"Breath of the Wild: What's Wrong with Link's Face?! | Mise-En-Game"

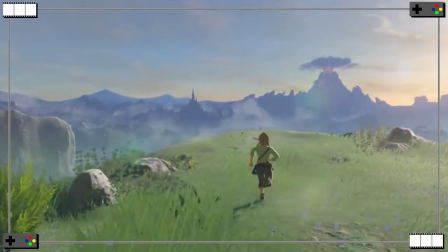In the months I spent trying to 100% The Legend of Zelda Breath of the Wild, I often got sidetracked from my quest for completion, as I'm sure many players have, by the scale of the game world.
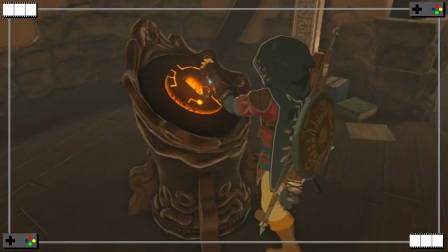This incarnation of Hyrule is so expansive and so immersive that getting lost in it was half the fun.
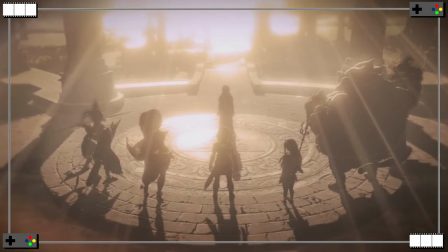But when I was sticking to my mission to save Princess Zelda and the gargantuan kingdom of Hyrule, I found that the cinematic storytelling methods of Breath of the Wild felt a little... suffocated.
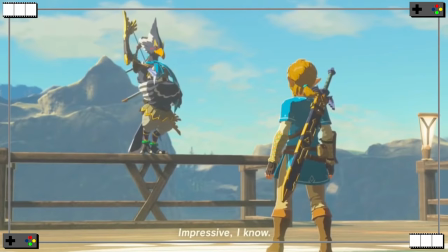I've spent a while trying to figure out what exactly it is about Breath of the Wild's cinematic narrative that turns me off.
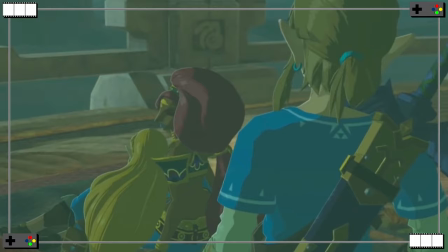Part of me wanted to do an episode about how the non-linear progression model of the game means that the story suffers from having to be delivered in broad strokes, resulting in less creative choices in cinematography.
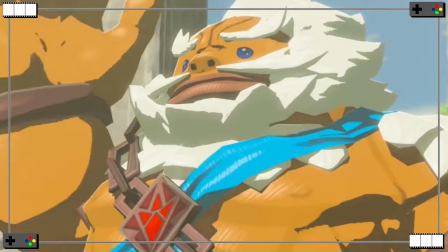Another issue I considered was the cutscene's lack of any cohesive visual motifs to give a semblance of connectivity, even when told out of order.
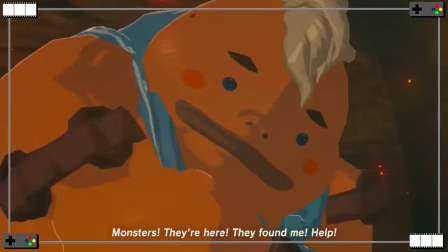For example, character poses. Prince Sidon has a trademark pose, but others don't. Why?
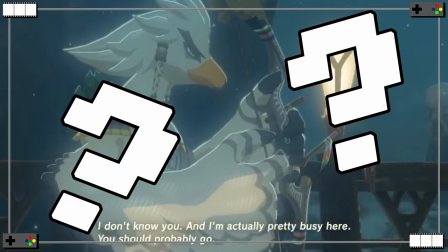Why can't everybody have a unifying gimmick that gives the cutscenes a sense of repeated familiarity.
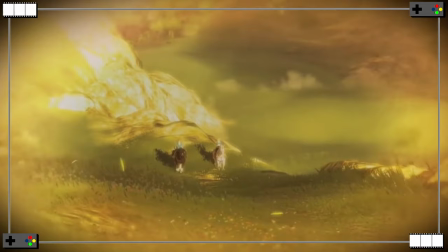I don't know. I even came close to making a full-blown sequel to my Xenoblade Chronicles show Don't Tell episode based off the number
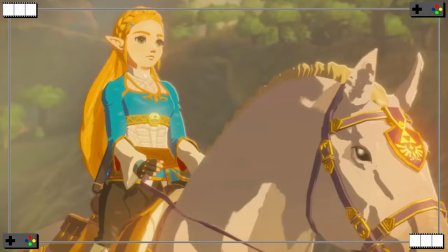of cutscenes that waste prime opportunities for character growth with lazy offhand dialogue instead of visual storytelling.
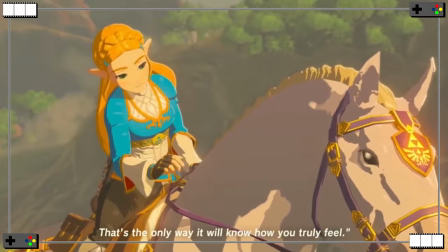Be sure to take the time to soothe your mind. That's the only way you'll know how you truly feel.
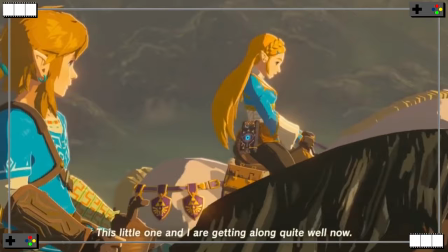Your advice was quite helpful, thank you. This little one and I are getting along quite well now.
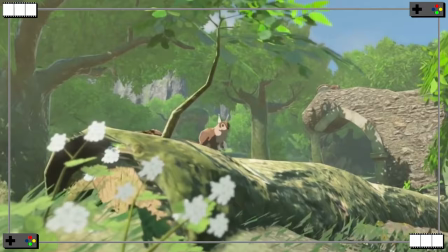Oh, Link told you that? That's great. Why didn't we see it? And then I found a key culprit responsible for the damage to Breath of the Wild's cinematic narrative.
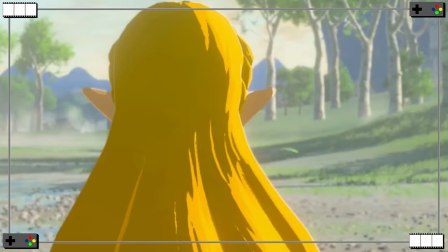A design choice that backtracks on progress made across several recent Zelda titles, and ultimately creates a huge disconnect between the audience and the narrative.
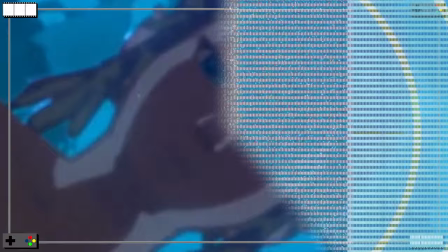A choice that has kept me up at night asking one question. What's wrong with Link's face? The human face is the cornerstone of communication.
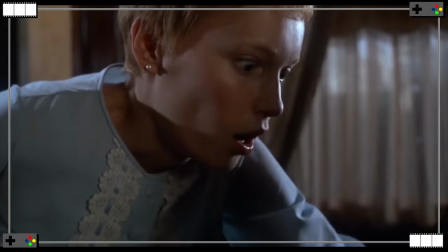Facial expressions are the key to reading people, getting a sense of their mood, their temperament, and even their frame of mind.
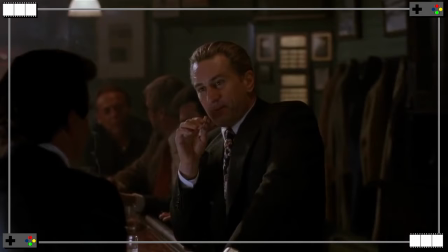A smartly deployed close-up can sell an audience on feelings such as surprise, determination, or murderous intent.
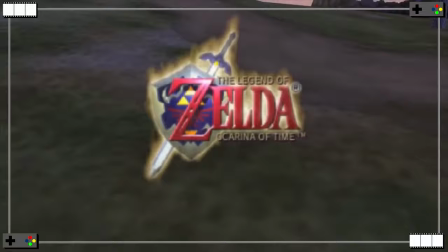An expression, in short, can often speak louder than words. Since the transition from 2D to 3D, The Legend of Zelda has done a good job of delivering story progression through cutscenes.
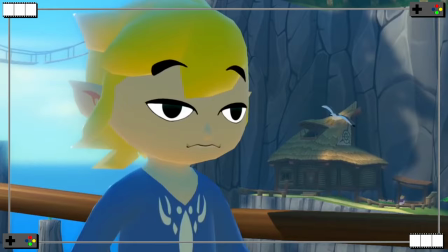With each game that followed Ocarina of Time, Nintendo seemed to learn how to find newer and more creative ways to engage the audience while also deploying effective and compelling story beats.
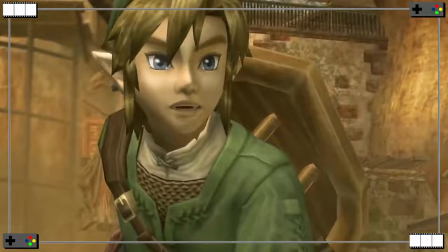Part of that has come down to one factor. The way they kept Link, a silent protagonist, an active participant in the game's narrative by being as expressive as possible.
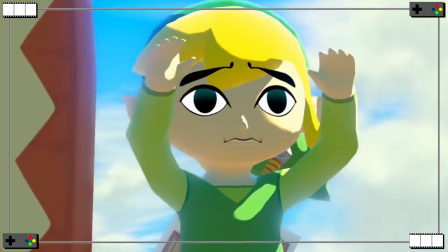Link's inability to speak has never hindered the storytelling of any 3D Zelda game,
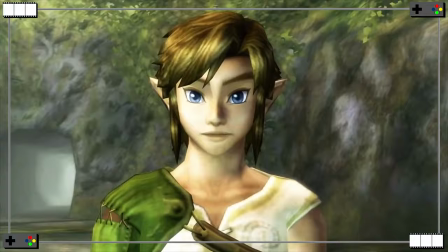because Nintendo has always taken care to animate Link in a way that lets the audience see how he feels about any given moment.
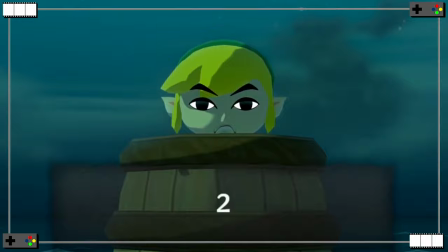His range of expressions were rather simple in Ocarina, but as the games progressed, Link became more and more expressive.
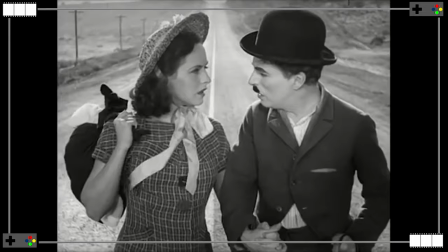By Skyward Sword, Link was gaming's equivalent of Charlie Chaplin's classic character, The Little Tramp,
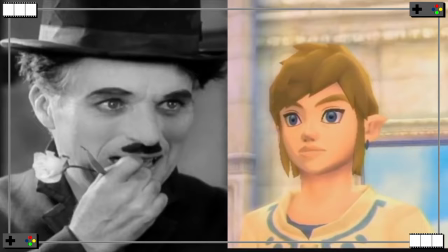a silent protagonist who could convey an appealing and convincing personality through something as simple as a friendly smile.
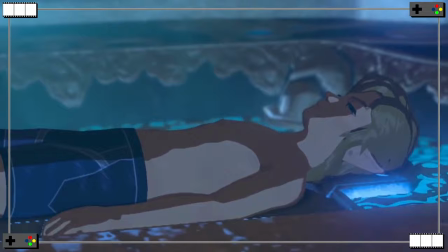However, from the beginning of Breath of the Wild, I felt that things seemed different. Link is very much a blank slate, and not just in that he's trying to recover his memories.
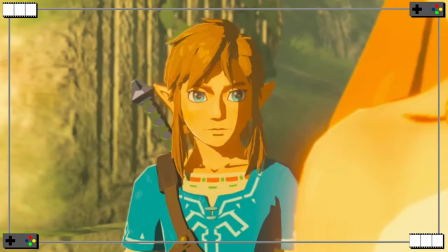Whether it's in the amnesia-riddled present or in the game's flashbacks, Link only has three facial expressions in any given scene throughout this game.
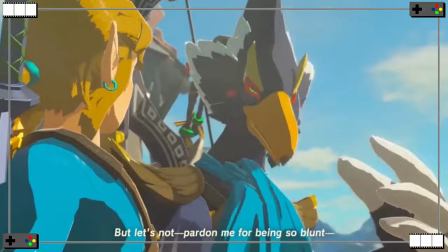Stone-faced, surprised, and concerned. Link's ability to express himself has been significantly scaled back, for reasons I think I understand,
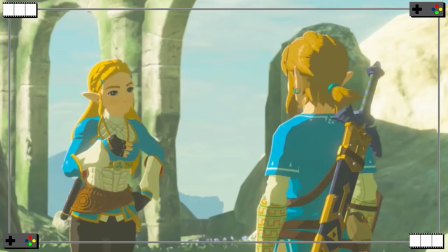but which ultimately hurt the visual storytelling of the game, especially in comparison to Link's co-star, Princess Zelda.
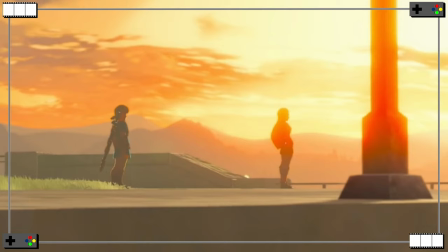In recovering Link's stolen memories, Breath of the Wild flushes out a bond between our hero and Princess Zelda.
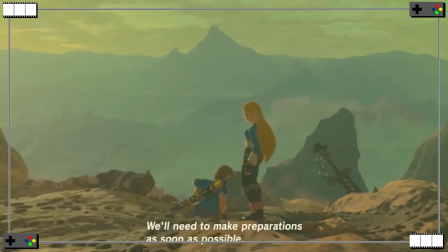Their relationship grows from a slightly hostile pairing of co-workers to a partnership fueled by respect and understanding of each other's personal issues.
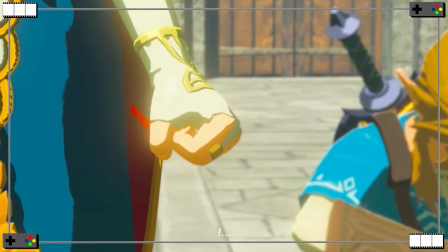At least, that's what we're told.
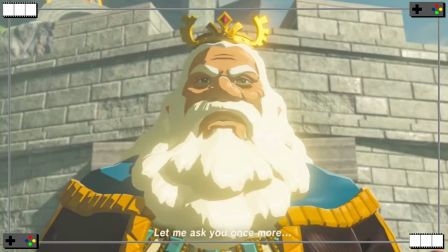The memories, as we see and hear them, paint a clear and strong portrait of Princess Zelda as a woman who wants to buck long-held traditions and tackle her responsibilities in new and exciting ways,
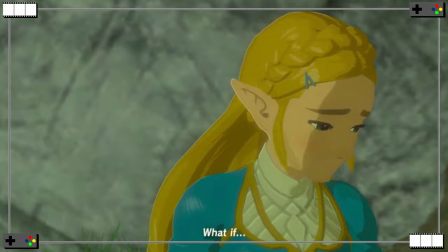a not-so-subtle metaphor for the game itself. Her desires are complicated by the presence of Link, because while Zelda struggles to fulfill her traditional roles,
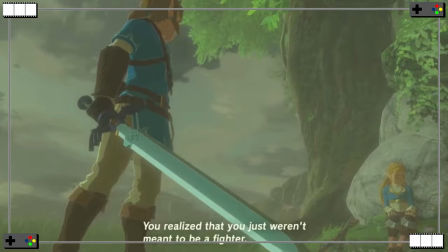Link has already, and apparently very easily, gotten the Master Sword and sealed his title as the Chosen One.
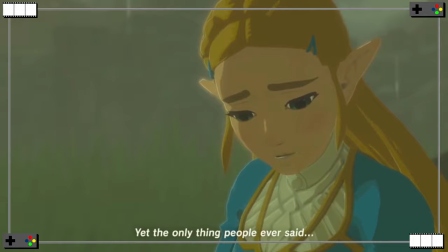Zelda struggles under expectations while being forced to watch Link exceed his.
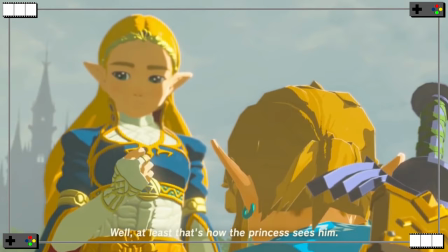The cutscenes of the game show us this conflict from their very first meeting, with Zelda looking hesitantly at Link, almost disgusted at the sight of him.
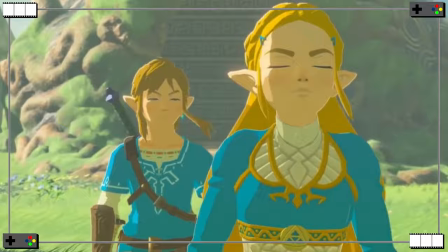Later, she's angry at the fact that Link is her appointed bodyguard, then shocked when Link saves her life,
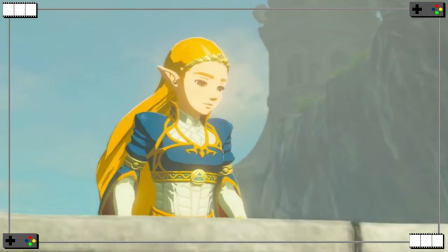bashful in revealing some of her deepest fears to him and devastated when accepting that her failures led to the deaths of her friends.
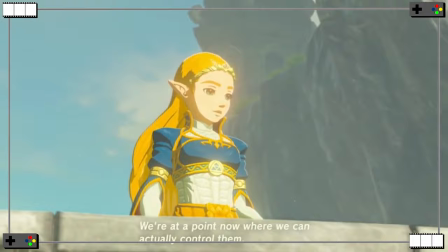Zelda is a wide tapestry of emotion and her character arc is driven by how strongly her face is framed and animated in every crucial moment.
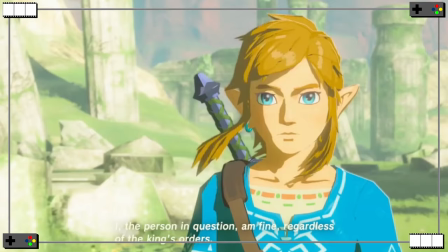Even if the dialogue is clunky, and it often is,
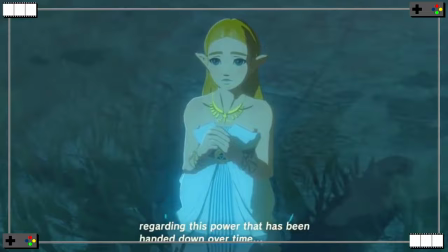we get a true sense of what Zelda desires.
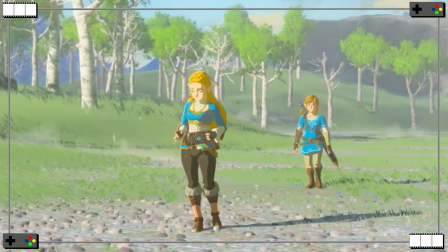Meanwhile, each of these key story moments is complemented by Link looking on with dead flat stares.
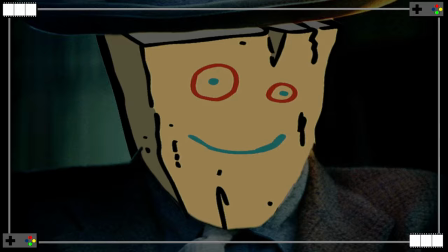He's so unexpressive, he makes playing from Ed Ed and Eddie look like Daniel Day Lewis in comparison.
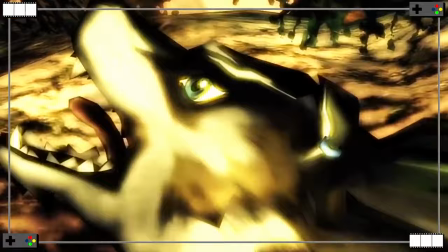Gone are the pain glances of Wind Waker Link, the fearful reactions of Twilight Princess Link, or the friendly sincerity of Skyward Sword Link.
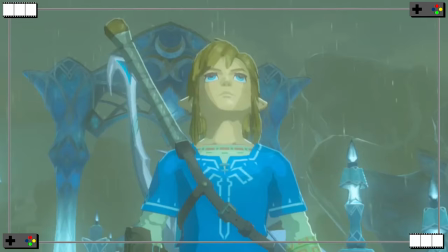Breath of the Wild Link sits through moment after moment of key plot development and gives us nothing.
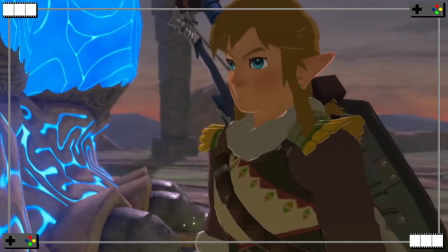Sure, he'll look shocked upon discovering a memory or furrow his brow when something seems fishy, but otherwise there's no life behind those blue eyes.
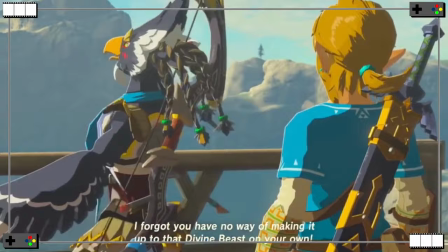Recollections of childhood whimsy? Blank stare. Having your integrity challenge by Hyrule's biggest douche? Off-camera reaction.
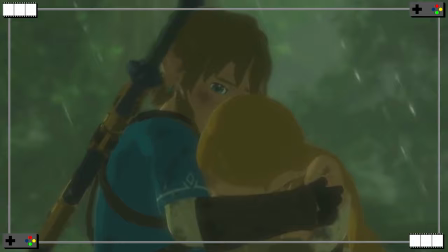Comforting your friend as they break down in your arms? Blank stare. Hell, he even makes dying look boring.
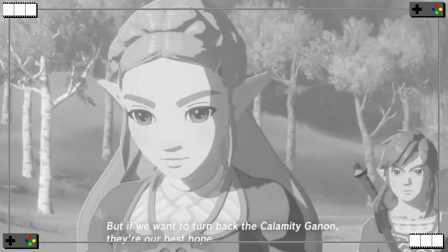This lack of even the simplest facial expressions cripples the cutscenes, ruining what should be a two-way character piece by preventing one of the participants from being able to emote.
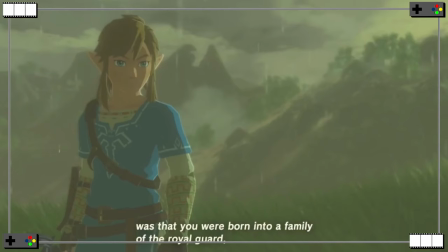Zelda discovers her true potential through her friendship with Link, but Link seems like he's a zombie.
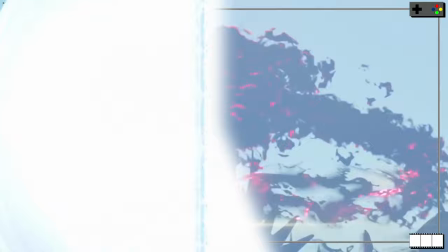How can we buy that he's been this powerful method of emotional support to Zelda if we never see it.
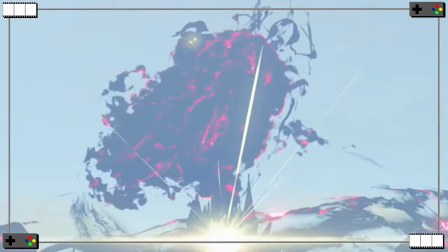Now, part of me assumes that this, like many other choices in developing Breath of the Wild's narrative, comes down to a core trade-off.
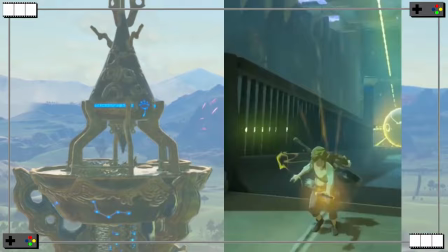A bigger, more expansive Hyrule that you can explore however you want means Link has to fit any possible definition of any possible gameplay experience.
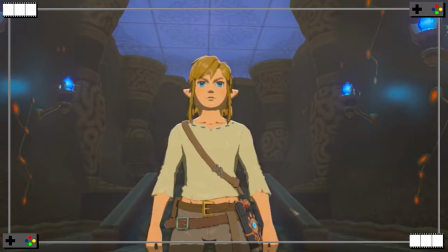Link isn't given the chance to be a dynamic, fleshed-out character because the design of Breath of the Wild requires Link to get back to living up to his namesake.
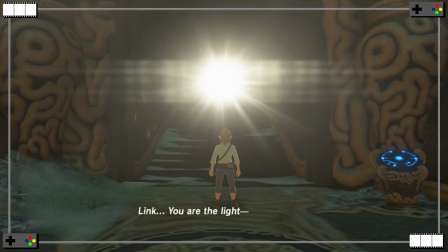Link needs to be a link to the player, a tool that molds the player's whims and desires onto the gameplay,
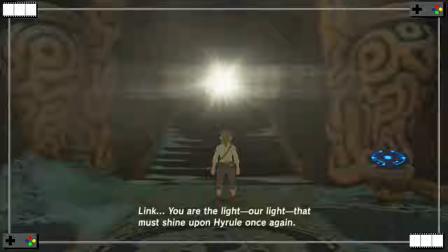so that exploring every nook and cranny of Hyrule feels like a unique, personal experience.
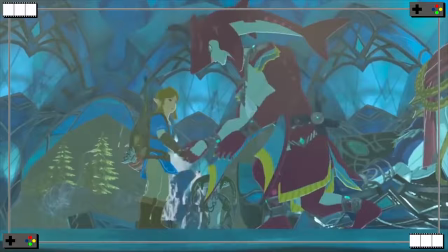When discussing the narrative with Game Informer, Breath of the Wild's own developers referred to the story as optional.
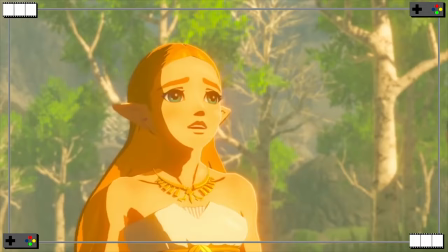Is it possible for players to not see those story moments? Can they just cruise past them? It's possible. That's all for players' choice. If you want to see it, you can see it. So the cutscenes are like a dungeon that you can stumble into if you'd like? Yeah, yeah, yeah.
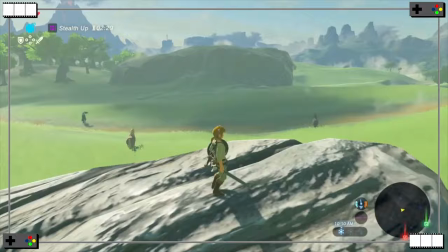Solidifying that the objective of Breath of the Wild was always gameplay over story.
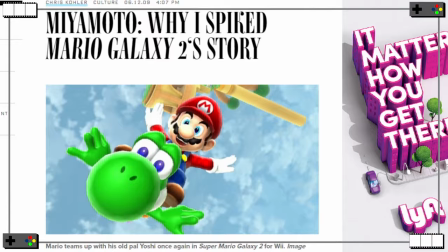This mirrors other recent gameplay over narrative choices enforced by Miyamoto, such as within the Super Mario Galaxy series.
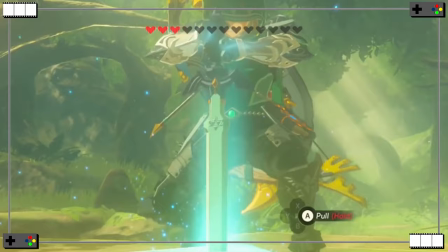As story takes a backseat to gameplay, there will be sacrifices.
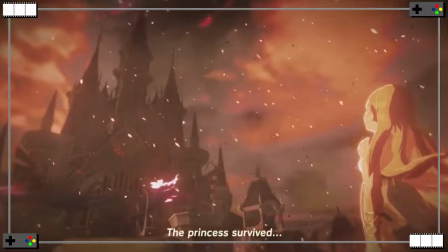In a nutshell, a protagonist that must mean anything to any player cannot have any defined individual meaning for himself.
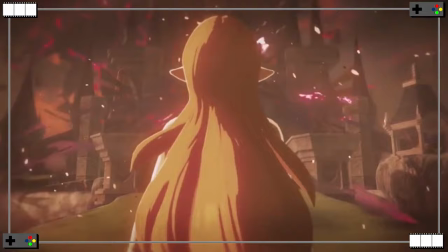The Legend of Zelda Breath of the Wild expands the size and possibilities of its in-game world while scaling back and hindering its in-game narrative.
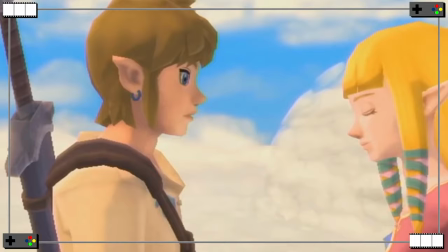These are just facts we have to face.
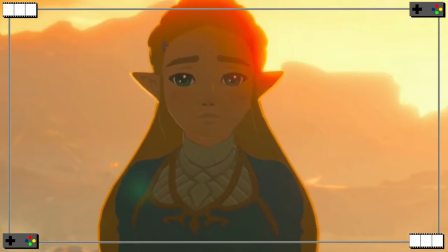Instead of building off the natural, earnest bond we see between Link and Zelda in Skyward Sword, we get the deepest Zelda yet written and the dullest Link yet dropped.
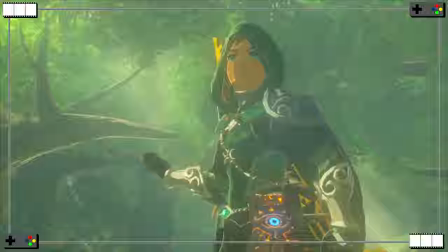The desire to let players be their own hero means one of Nintendo's greatest champions becomes a cipher in his own narrative.
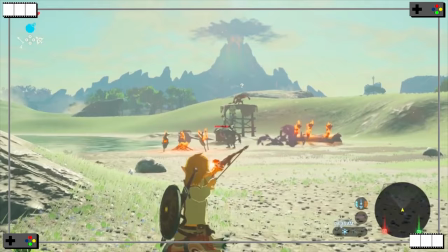But, given the creator's stated intent, this sacrifice gave players one of the most refreshing Zelda experiences to date.
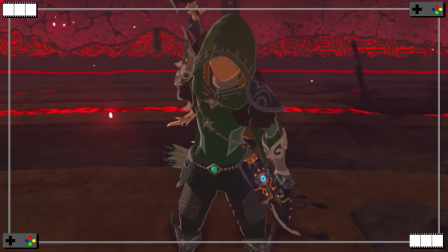It's a trade-off I'm not entirely satisfied with, but as the Zelda franchise rides a new wave of momentum, maybe one day Nintendo will breathe more life into a future Link.